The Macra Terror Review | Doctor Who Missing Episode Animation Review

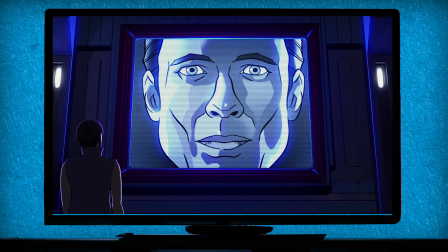The lighting in the story is just really well done. The glow of the controller's screen, the lantern in the pilot's office,
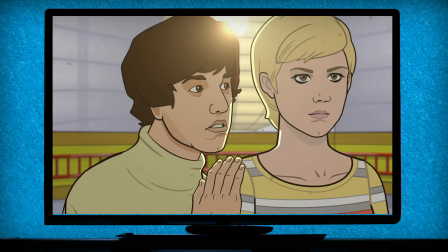the soft warm glow of lens flares just ties the character animation with the 3D sets so well. The rim lighting, yes, it's called rim lighting, stop laughing, around the characters is really beautiful to look at.
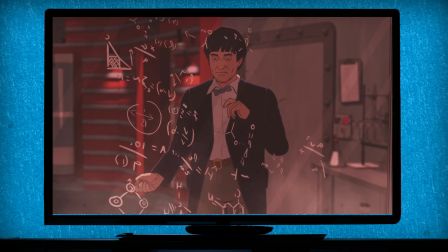Ben looking out the window at the rain, the Doctor working out formulas on the transparent glass. There are just so many great visuals. Although there are many new redesigns in this story, I still believe that they tried to reference the original design still,
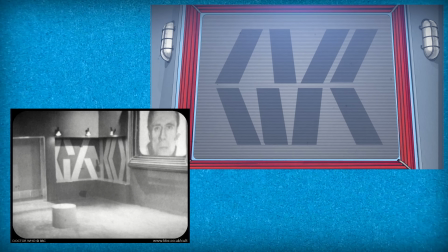using the symbols on the original set walls as sort of an emblem or insignia or logo even of the colony is a nice touch.
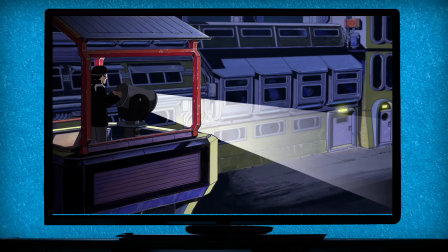Showing the outer courtyards at nighttime with the searchlights just opens up and expands the world so massively, yet doesn't ruin the claustrophobia of the story. It somehow balances the pair well.
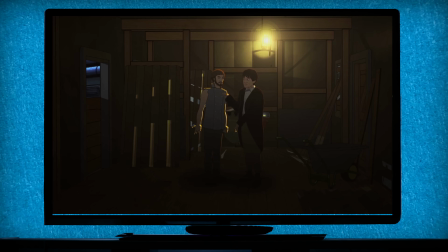The courtyard now displays old boarded up houses and hints that this is where colonists used to live before moving into the facility.
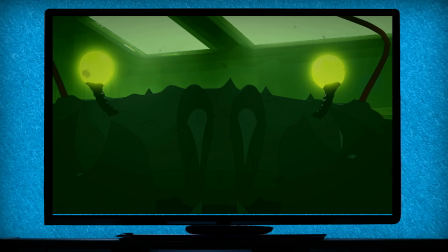It expands the world building even more. The biggest redesign is the look of the MACRA. Instead of being a crab suit attached to a small car, it's now a massive crab, still maintaining its long kooky eyes.
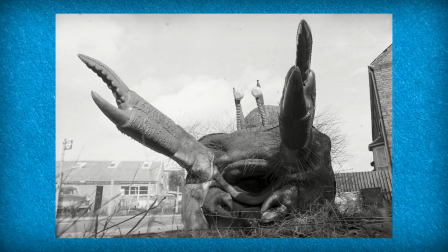I feel like the original design would be near impossible to replicate for animation, so the redesign just makes sense. I think the original has always been seen as a little cheap. The new look adds so much more menace to their characters instead of being a little bit comical. But I would argue that the new MACRA crabs are possibly too big. Their size at times is ridiculously large.
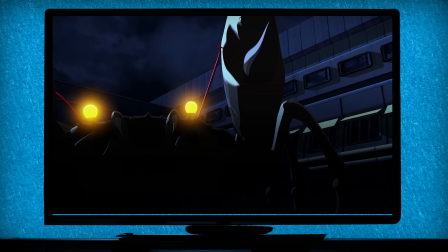In the cliffhanger where the MACRA enters the courtyard, it's so big that it almost takes up the entire courtyard.
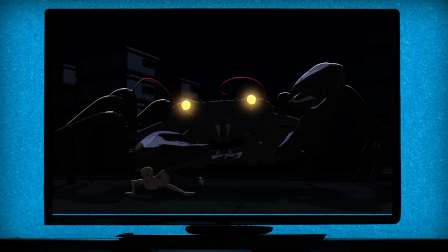Where could it possibly be going? But when one picks up Polly and dangles her in the air, it's an incredible visual.
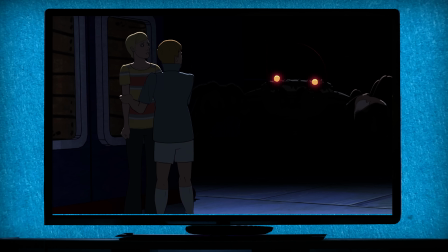Their glowing eyes in the dark shadows is spooky and menacing. The music in this story is so chaotic and crazy, and I adore it. From the corny elevator type music that is heard throughout the colony,
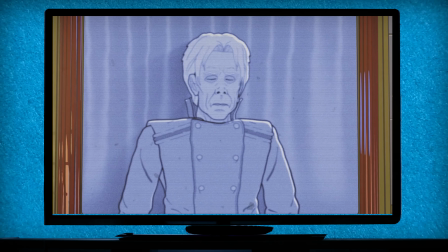to the extreme synthetic sounds when the controller screams there are no MACRA, it feels hypnotic and deranged. I think that this story has one of the most inventive and experimental scores of the show's history.
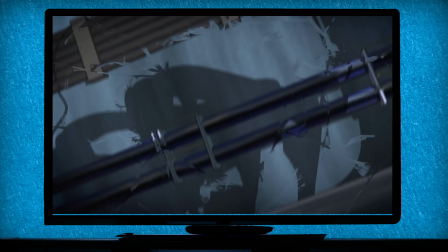In the cliffhanger recap of episode 3, the new visuals show the camera falling over, which doesn't happen in the original. It's a brilliant visual and adds an extra level of menace to the scene, but there is no sound effect to accompany the fall, so it just feels a bit wrong. Then it just surfaces the old question of, if we alter the soundtrack, we alter the sets, we change the actors, then at what point is this a completely new story? I wouldn't mind a little thump sound effect, but can respect not altering it too. It's difficult because when you take a studio-bound audio and put it into an animated, almost filmic setting where the camera can go anywhere, the two don't always match up.
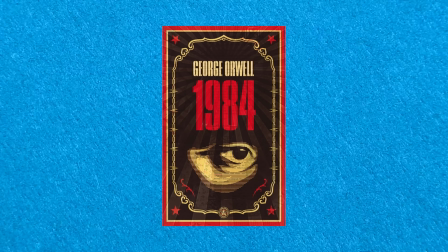The MACRA Terror is heavily inspired by George Orwell's book 1984, which is a dystopian tale about a society overrun by mass surveillance under a dictatorship. There's a great film adaptation with John Hurt in it, so check that out. I think Doctor Who always shines when it takes inspiration from other literary sources and gives it a Doctor Who spin. 1984 with giant crabs is just brilliant. Adding space crabs is such a winning formula that Stephen Moffat does it again in Last Christmas, where it's just the movie Alien meets crabs. The story is all about questioning and rejecting authority or control.